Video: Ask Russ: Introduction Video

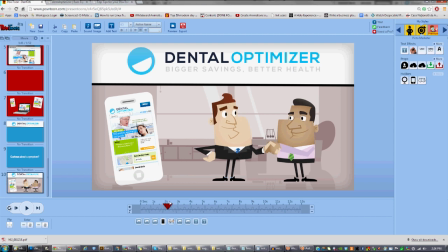745s
Yeah. So I slid in the phone. Yeah, it got a great background from another style. The groovy style has got some good background, so I used one of those, the animated handshake,
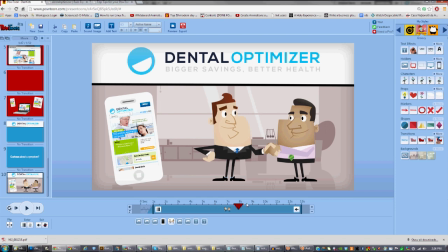761s
and then those guys fade out and we've got the call to action.
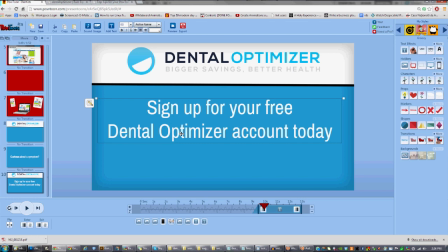765s
So every video, usually when it's for business and that, needs a call to action, just to tell the viewer what to do. Sign up for your free account today, and I just put the web address below, which,
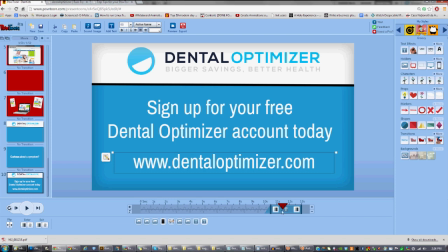780s
yeah, makes sense, so people can know where to go. That's it.
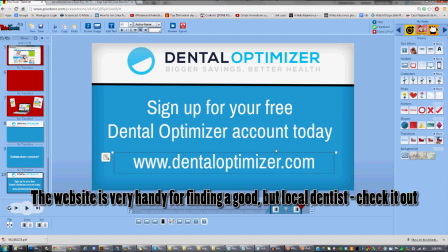786s
I hope that was helpful. I've just covered a few things, but if anyone wants to ask a question about how did you do that, or what made you choose that, I suppose, or anything like that, just please ask me.
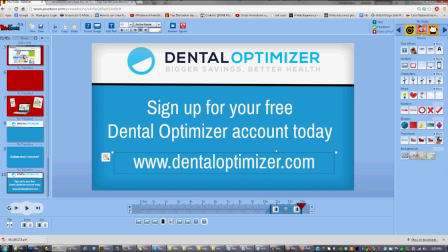802s
This will be part of a new series called Ask Russ, where every week I'll try and tackle one question from the Pictou community about probably a visual thing they're trying to achieve, and if I can have a look,
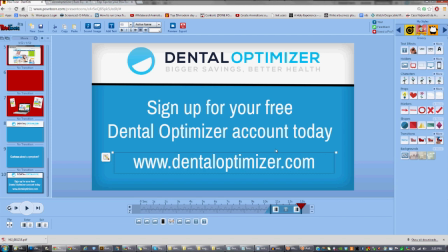819s
work it out and explain it in one of these videos with the screen recording software, then I'll do that for you. Thanks everyone, and I look forward to your comments.